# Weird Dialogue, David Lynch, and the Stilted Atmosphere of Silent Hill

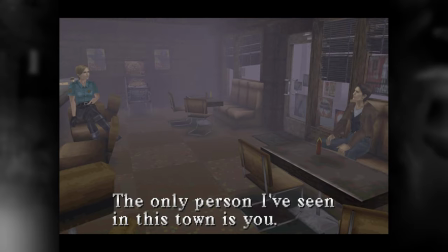(4:13)
Let's take a look at the cutscene when Harry first meets Sybil Bennett.
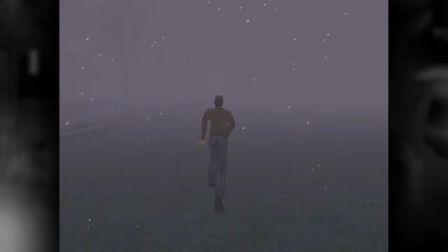(4:17)
Harry's just been through a weird scenario where he is chasing off after Cheryl, the world shifts into darkness and rust,
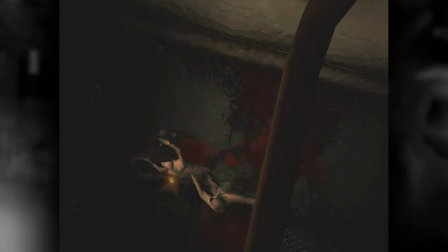(4:23)
he finds a tied up rotting mutilated corpse and gets overwhelmed by these small cloaked figures as they surround him and slash him apart.
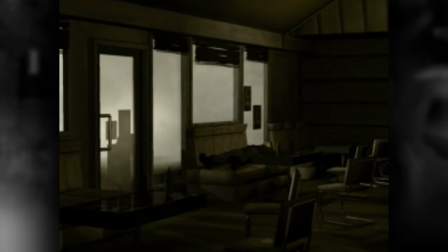(4:30)
In an FMV, he suddenly wakes up in a diner, out of the nightmare and back into reality, or so we assume.
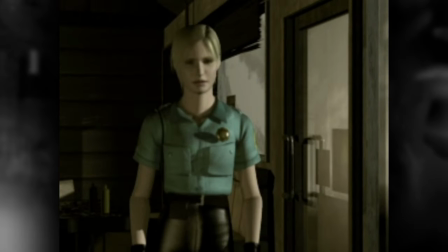(4:37)
The FMV is still kind of weird though. No one says a word, Harry's still in this shocked position as a female police officer walks closer to look at him,
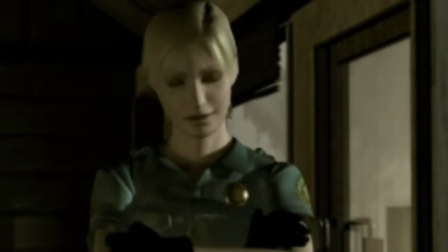(4:45)
arms folded, and an almost knowing smile creeping across her face. We can only hear her footsteps, and the creaking of her leather gloves.
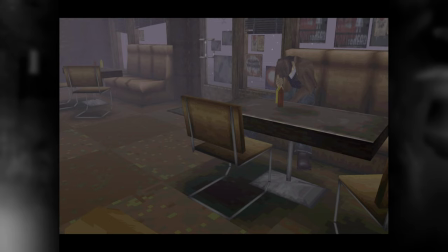(4:57)
We then enter into the first in-game cutscene showing a conversation between two characters.
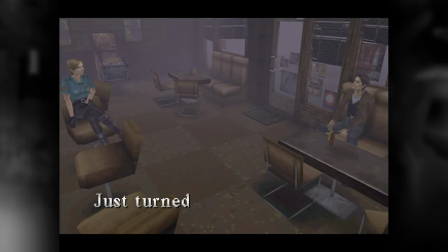(5:03)
The most immediately noticeable thing is the unusually long pauses between the characters' voice lines, presumably as audio files are loaded in from the disc.
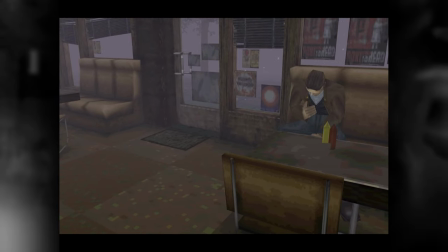Honestly, I f***ing love these pauses. The whole conversation takes on an eerie, unnatural tone.
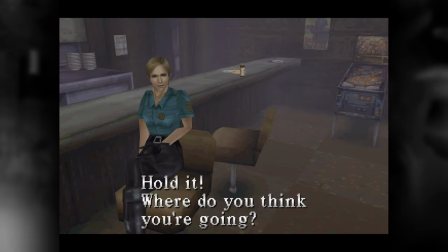(5:26)
One that fills the player with a sense of unease. Who is this person we're talking to? Is she to be trusted?
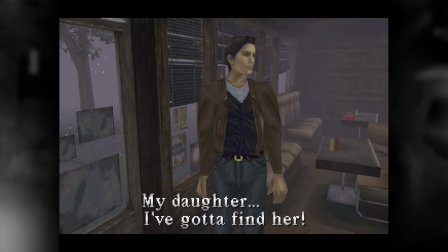(5:31)
They don't know each other. And wouldn't you be a bit reserved talking to a uniformed stranger just after you had a vision of being stabbed to death by weird creatures,
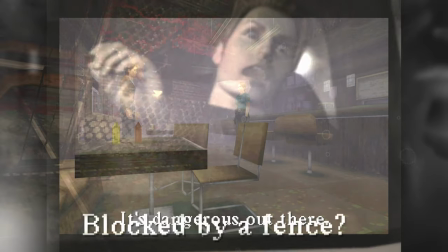(5:40)
after you had a car crash and just lost your daughter that dragged you to this dumb town in the first place?
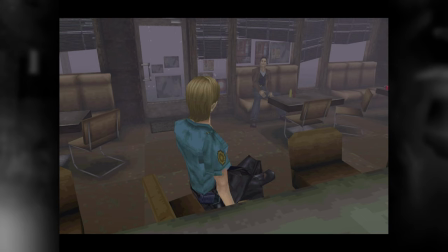(5:44)
Sybil almost sounds like a therapist, with a tone that is not quite accusatory but with a vague air of authority.
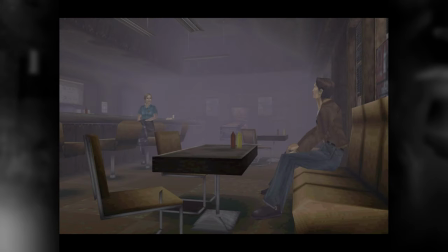(5:51) Why don't you tell me what happened?
She does have more information than Harry does at this time. She knows about the town and the local area, and being a police officer can defend herself, but she too is in the dark on what is going on, so her apparent calmness of the whole situation is rather unsettling.
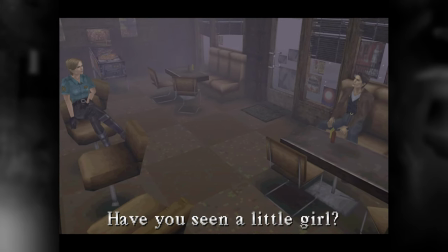(6:08)
The music in the background during this scene is also brilliant. It's not an out and out creepy or scary piece, but it's not a reassuring one either.
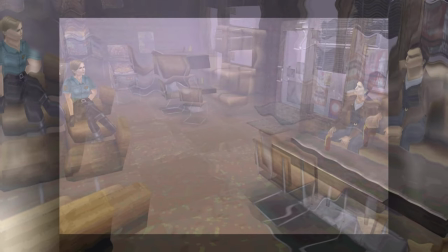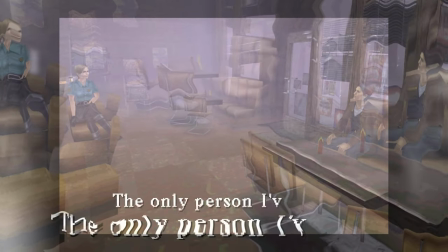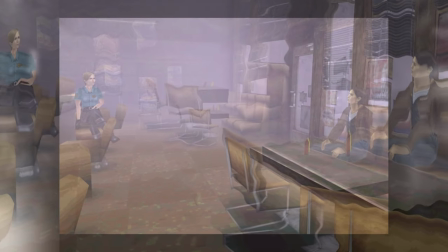(6:27)
The alien sweeping synths, muffled organ and plunking guitar carry the characters through this surreal conversation.
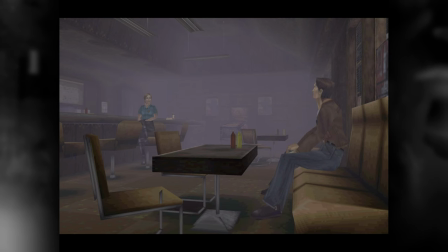(6:35)
Coupled with the pauses in speech, it makes the player think, is this reality? Or is this still some kind of dream state? A question the player will constantly ask themselves throughout their entire time in Silent Hill.
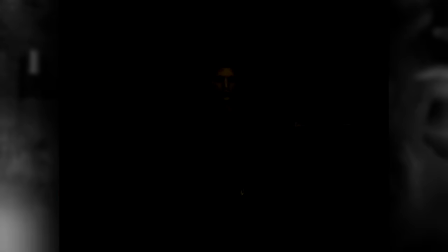(6:47)
The persistent uneasiness of the conversation is abruptly cut off when Sybil leaves the cafe and Harry is left alone once more.
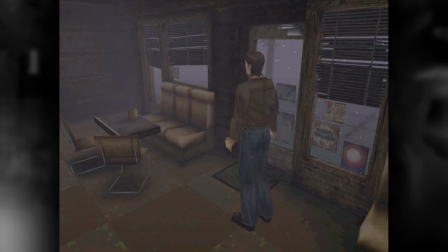(6:54)
No dialogue, no music, just the sound of his footsteps and his thoughts.
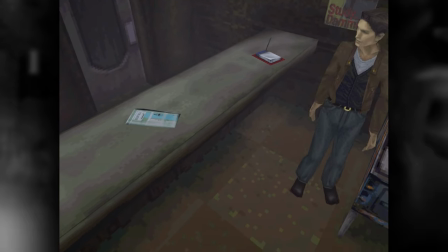(7:02)
The safety of having another human being, no matter how unknown they are, is suddenly gone and he's left to face Silent Hill on his own.
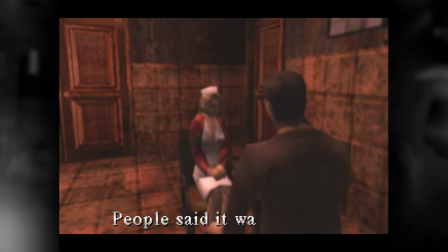(7:10)
This conversational style is present all throughout the game, sometimes working to the game's advantage and sometimes feeling completely out of place, I will admit.
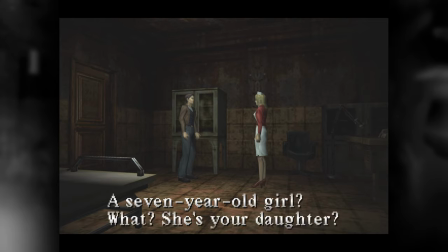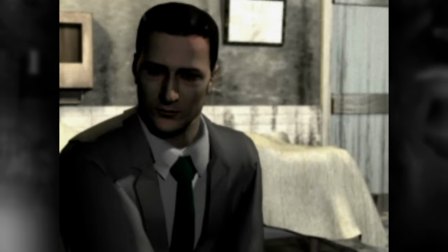(7:25)
For example, when Harry walks in on Kaufman pointing a gun at him, the pacing and urgency just isn't there.
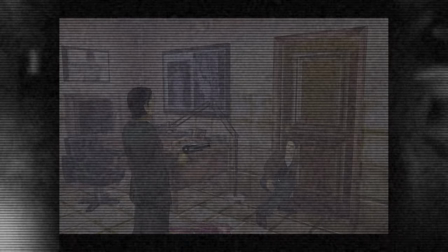(7:32)
It takes 12 seconds for him to lower his gun and respond, and that's even after he already tries to shoot poor Harry.
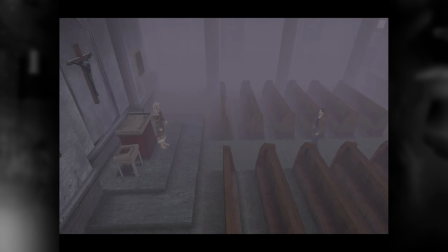(7:42)
On the other hand, Harry's conversation with Dahlia Gillespie is as mysterious and intriguing as his chat with Sybil.
I've been expecting you. It was foretold by gyromancy.
She's not got any shoes on.
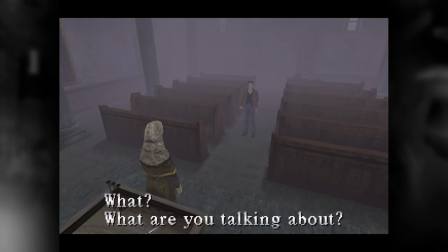(7:55)
With this conversation, I didn't really feel any fear. Instead I found myself feeling humorously perplexed due to the combination of the spiritual music,
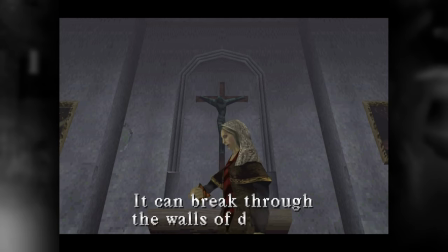(8:04)
the relative safeness of the church from the monsters outside, Dahlia's dramatic tone and the absolute gobbledygook coming from her mouth.
And counteract the wrath of the underworld. Face my wrath crush, Bandicoot!